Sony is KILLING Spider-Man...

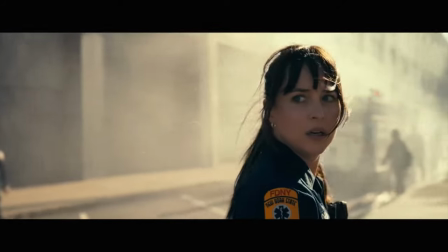24:18 Clarkson deftly weaves multiple takes of the same few seconds to place us in Cassie's mind as she experiences these clairvoyant episodes,
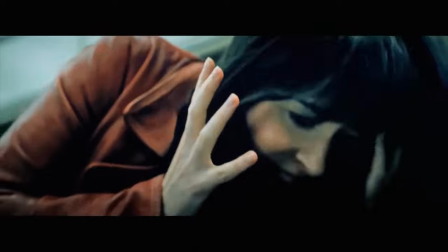24:28 allowing us to feel the disorientation she feels as she tries to piece
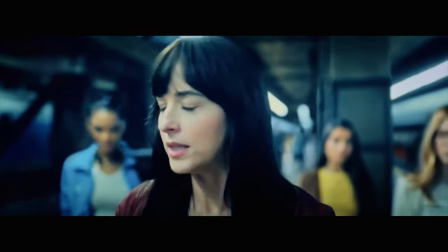24:32 together all the elements her vision is showing her to create a complete picture.
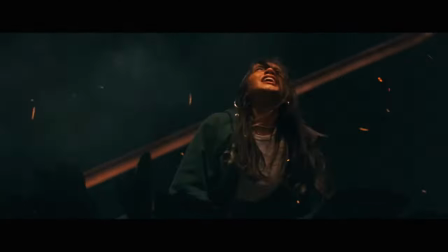24:37 Clarkson made a solid attempt at creating a strong visual identity for the film,
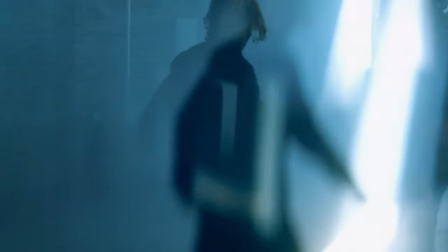24:43 even going so far as to use a split diopter and move it around to create the visual flashes for Madame Web in camera,
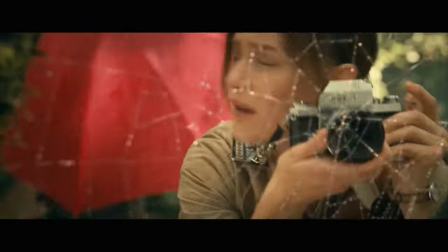24:51 as opposed to fully relying on CGI when it came to the clairvoyance stuff.
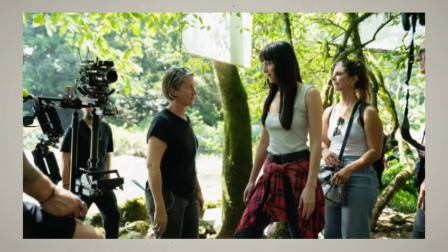24:57 See, let's call out the craft when it's there and apparent.
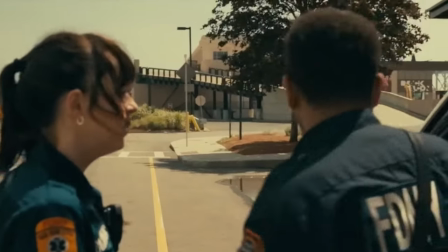25:01 It's really well done, and totally at odds with how jarringly other parts of the film are edited. I can't help but walk away with the feeling that those were the result of last-minute changes mandated by the studio. The most glaring example of this being the atrocious ADR for almost all of Ezekiel Sims' lines.
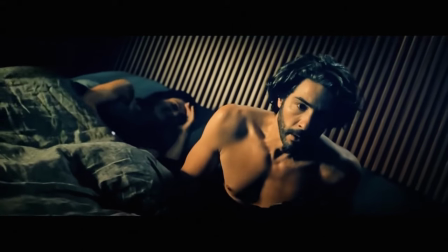25:23 Oh baby, what the hell.
There are moments where his lips very obviously don't line up with the words he's saying,
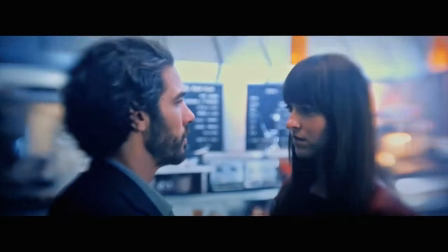25:31 while another significant portion of his lines are spoken off-screen while the camera awkwardly lingers on the person he's speaking to.
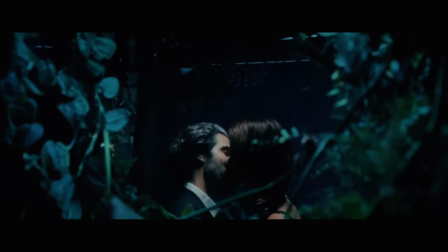25:39 I have absolutely no idea why his lines were dubbed over, because some of them do still sync with his lips, but whatever the reason, whether it was line changes, which honestly I feel like goes beyond line changes,
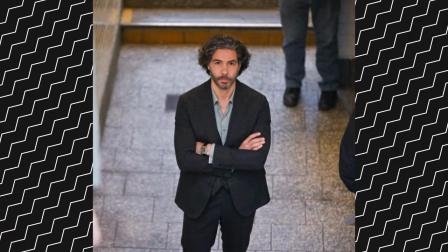25:54 it really just goes to changing every single piece of dialogue the villain has, or maybe it was something to do with Tahar Rahim's performance,
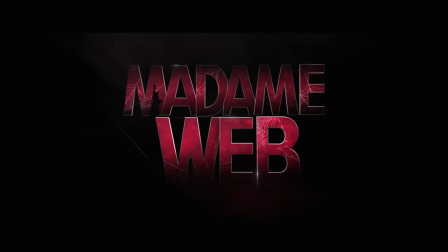26:01 it feels like a rush job by a production working on revisions right down to the last minute. It's for all these reasons that I find it hard to blame any of the filmmakers for the cynicism of the final product.
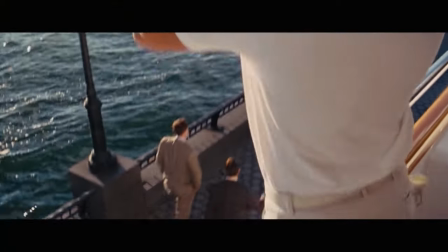26:17 Blame very clearly lies at the feet of Sony,
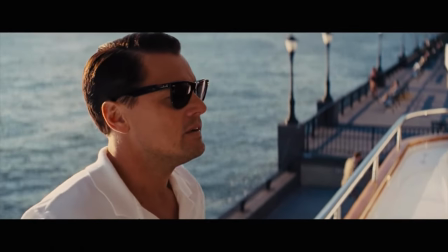26:20 who managed to get talented people who've proven they know how to make good things to work on their misbegotten Spider-Man spinoff, and then still couldn't resist putting their grubby little hands all over the film,
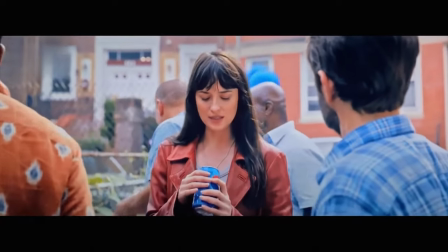26:34 cramming it with embarrassing product placement and fan service, and massacring it in post.
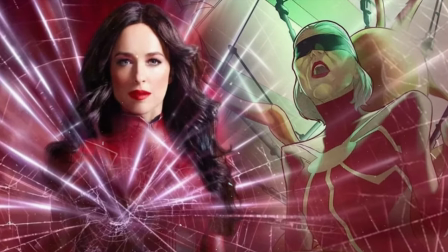26:39 And as for that reason, I don't feel so bad sitting back and enjoying this cinematic car crash for what it is.
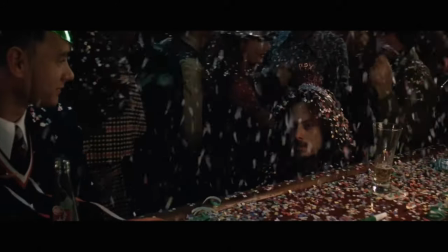26:47 I mean, it's just kind of a disaster piece. Everyone involved in this film was evidently trying their hardest to make something worthwhile from a seriously shitty premise.
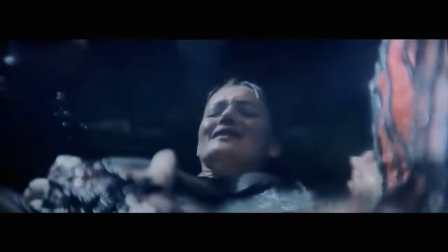26:56 There's something almost cosmically funny about the fact that every ill-conceived boardroom mandate and
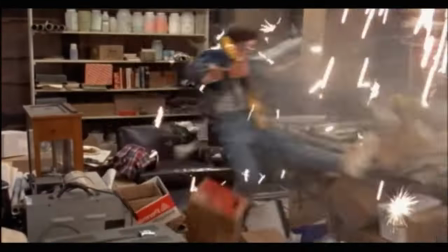27:02 desperate spider-milking mistake backfires in the most spectacular way imaginable,
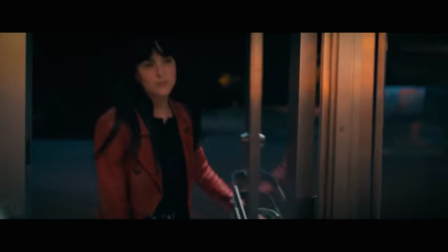27:08 turning what would otherwise be the absolute bottom of the cynical IP barrel dreck into an accidental diamond in the rough.
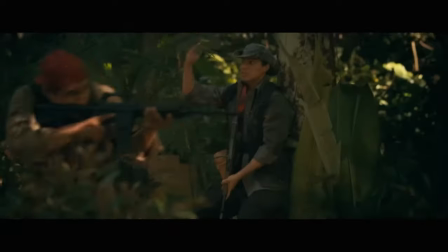27:16 Madam Web is funny, but it's funny because it's a bad idea that talented people could have made work,
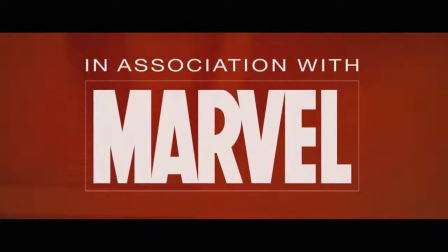27:24 but was ultimately sabotaged by a studio that just doesn't know when to stop.
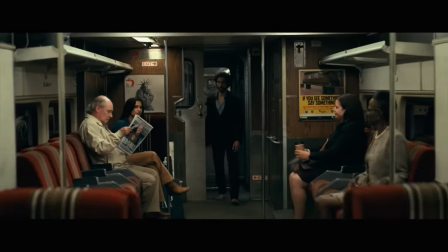27:29 If the production of Madam Web was a series of progressively worse decisions, then Sony's web connects them all.
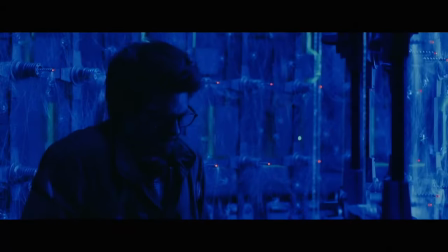27:37 And oh boy, what a tangled web it is.